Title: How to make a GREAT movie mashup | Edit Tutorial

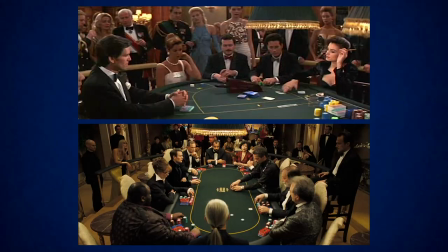This is usually when a character is looking off screen at somebody else.
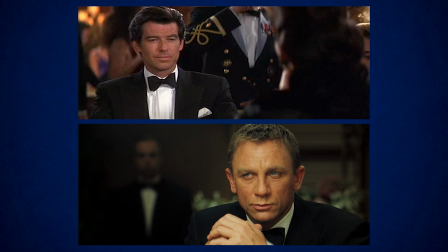If you look for similar shots or situations, you might indeed find that some eye lines basically match and it looks like that one character is looking at another.
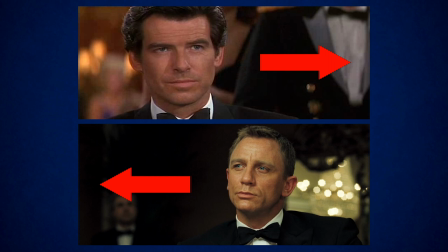This is normally when characters are looking in opposite directions off-screen.
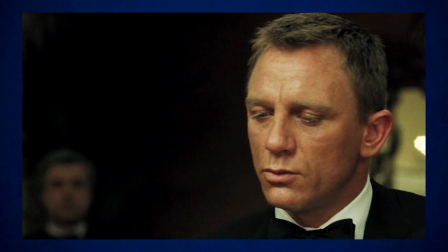In my Brosnan vs. Craig card game, amazingly all the looks that they both give their opponents seem to also work when the scenes are recut so that they are facing each other.
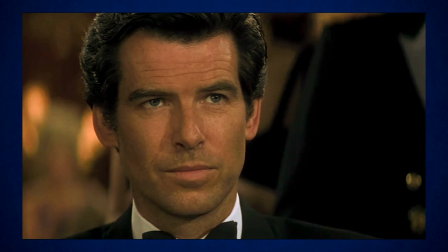You will of course be reliant on what footage you have and don't have. Unless you get really clever and start creating your own footage, you can only use what's in the films.
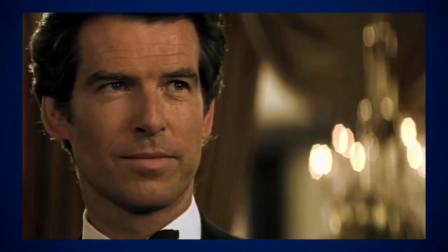This is why Pierce Brosnan had to win the card game against Daniel Craig, because there was footage of Craig both winning and losing, but there was only footage of Brosnan winning.
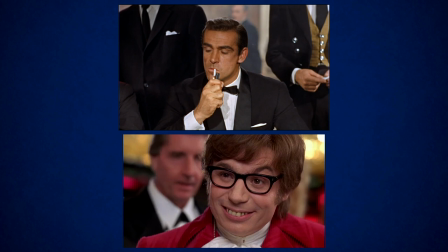Sometimes you might have to cheat a little bit with eyelines to get them to work. In the footage I used for my Austin Powers vs Sean Connery mashup,
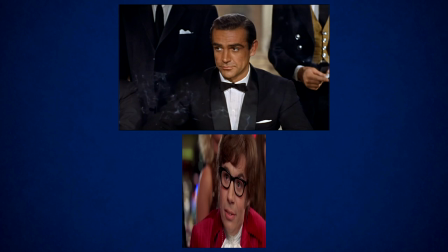Austin was actually facing screen left the same direction as Connery, so in order to make it look like they were looking at each other,
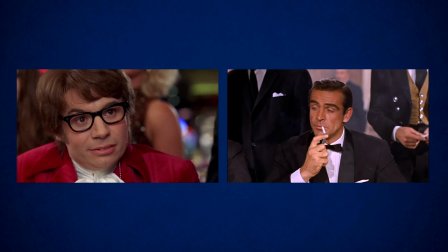I decided to horizontally flip all the shots of Austin Powers so that he was looking screen right.
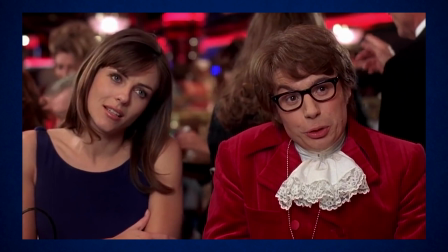Now it suddenly looks like he's looking at Connery, and the scene makes sense, so you may need to try something similar if the eyelines don't match.
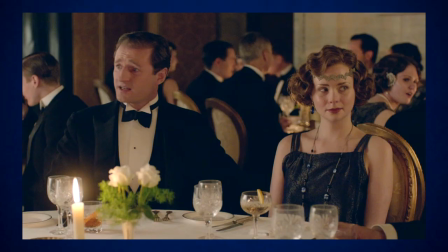Once you have your characters locking eyes, the next trick is to get them to talk to each other. See if there's any dialogue that would make sense when intercut between the two different films.
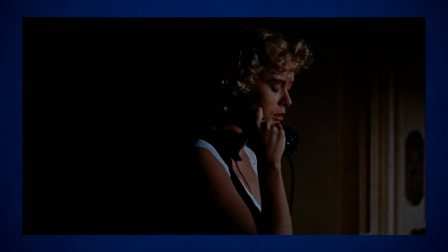This can work particularly well for any characters speaking on the phone, because obviously they're going to be in different places anyway.
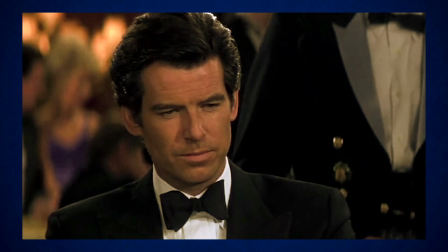The dialogue that works the best for scenes where characters are talking to each other, of course,
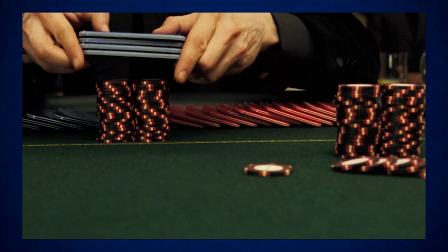doesn't have music behind, and this can be quite difficult to find, because you won't be able to remove the music from the film.
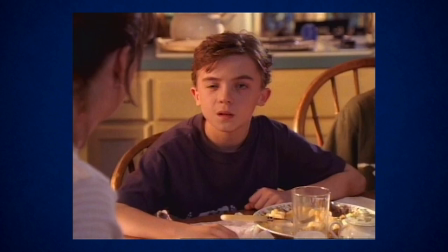Anything where one character says something that could specifically apply to another character from a different film works really well.
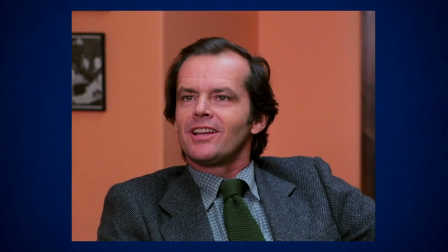You're now going to be officially interviewed. Well, that sounds fine to me. Do you mind if I join you?
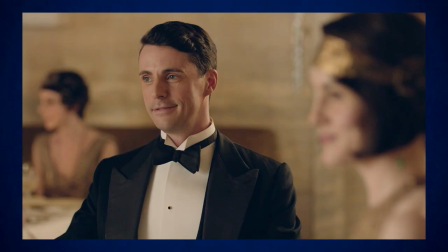I have no objections.
If these experiments work, keep going and see if the conversations naturally develop.
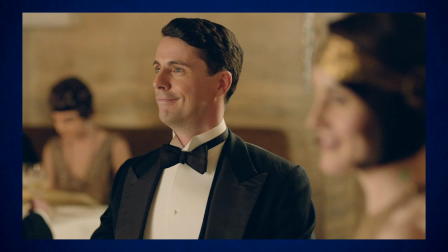This is a great example of when you can just let an idea run away with itself. Have fun and see what happens.
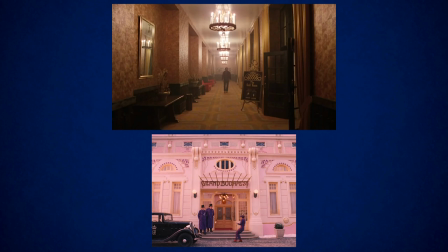Once you have a scene that's working between several different films, you can then do some subtle matching to the clips to make them look like they were part of the same film.
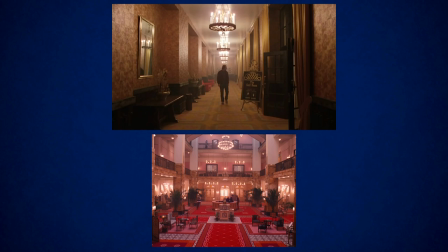This could include changing the colours or the aspect ratio, work out which film is easier to change to look like the other one.
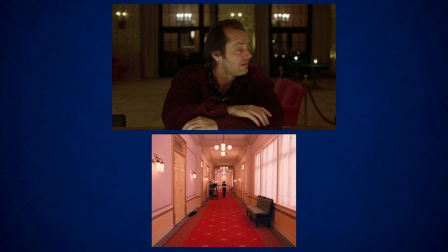For me, it was easier to make The Shining look like the Grand Budapest Hotel.
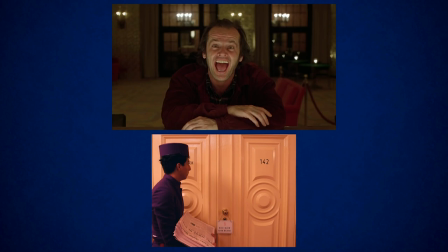Grand Budapest is mostly shot in a narrower aspect ratio and has a distinctive pinkish colour tint.
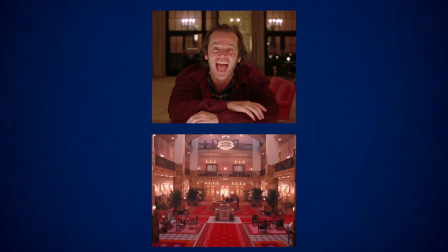Therefore, I decided to crop down the Shining footage and add that same pinkish colour grade to match Grand Budapest.
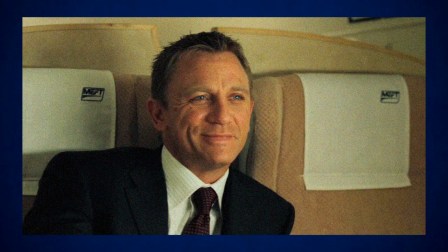Sometimes you can add more subtle changes to footage. For my Casino Royale 60s spoof trailer,
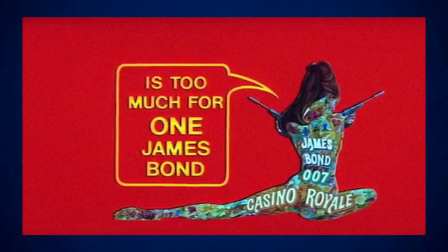I added a lot of dust and grain and scratches to make the film look older and match a few shots of lower quality footage from the actual 60s trailer which I also included.
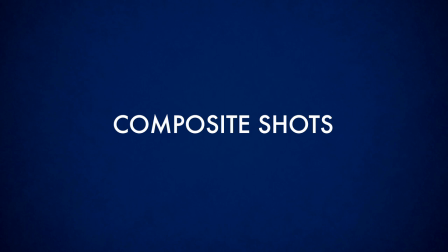As soon as it's hard to spot the joins between the different elements you've done a good job of matching them. Now most mashups are simply into cutting shots from different films,
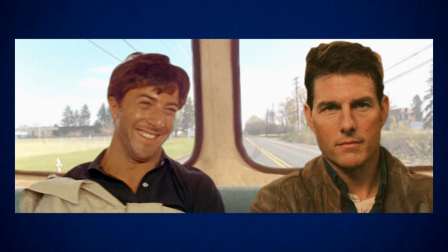but for the visual effects wizards among you you can take this a step further and create your own shots where you combine different elements from different films in the same frame.
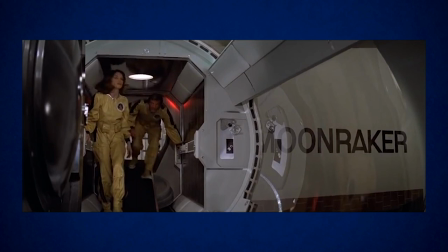Now I think some people might consider this cheating and not necessarily a straight mashup, but it probably comes down to what your definition of a mashup is.
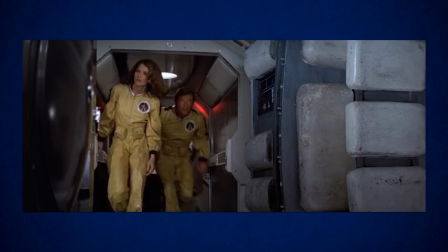The Star Wars and Moonraker mashup was probably the video where I had to create the most new shots, using elements from both films.
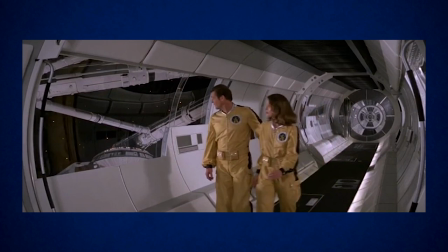This was because the space station set in Moonraker actually looked very different to the Death Star, and while the idea worked on paper,
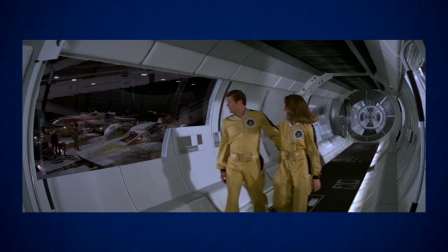it soon needed more and more trickery to make it look like these were the same place.
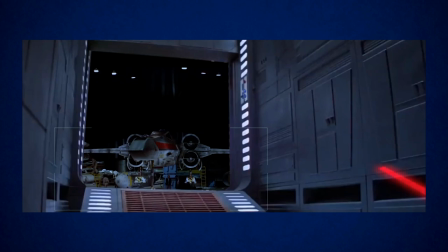I soon realised that certain key shots that I would need to tell the story didn't actually exist in Star Wars and I would need to create them.
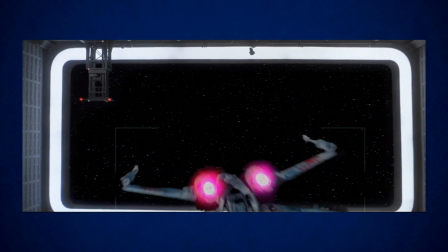I did these as simple compositions in After Effects with a lot of masking, and they're so quick that nobody really notices,
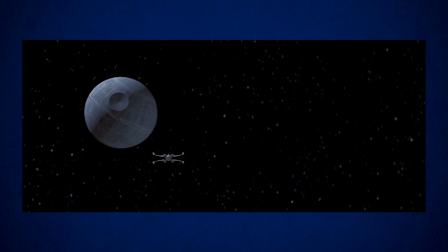so this is just another example of how you can alter footage to tell your story.
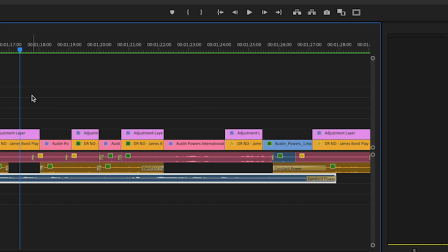Once you've got your edit to a point that you're happy with, the finishing touch as usual is sound design.
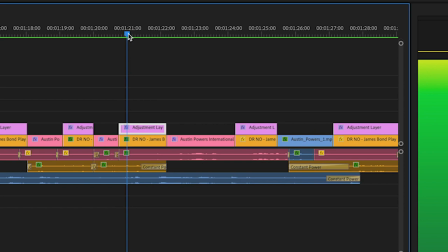Sometimes you can find some quiet ambient noise from one of the films to actually add under the scene to make it feel more coherent, or find your own background ambience from a sound effects library.
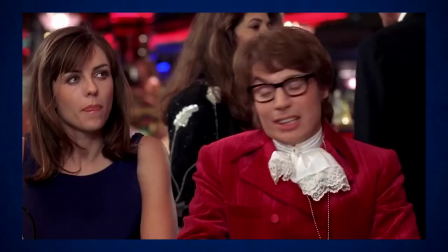This can help tie the whole thing together, and before you know it you have a sound design for a film that never actually existed.
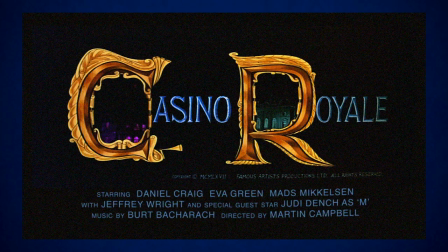Finally you can use Photoshop to recreate some of the graphics from one of the films and again this will help it look nice and consistent.
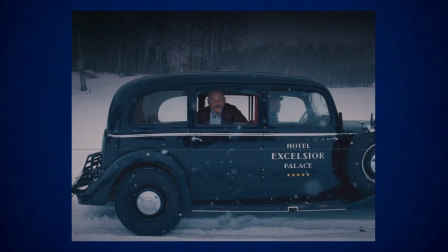So as you can see you can get as creative as you want mixing and matching clips from different films but I think the best mashups are rooted in coherent storytelling.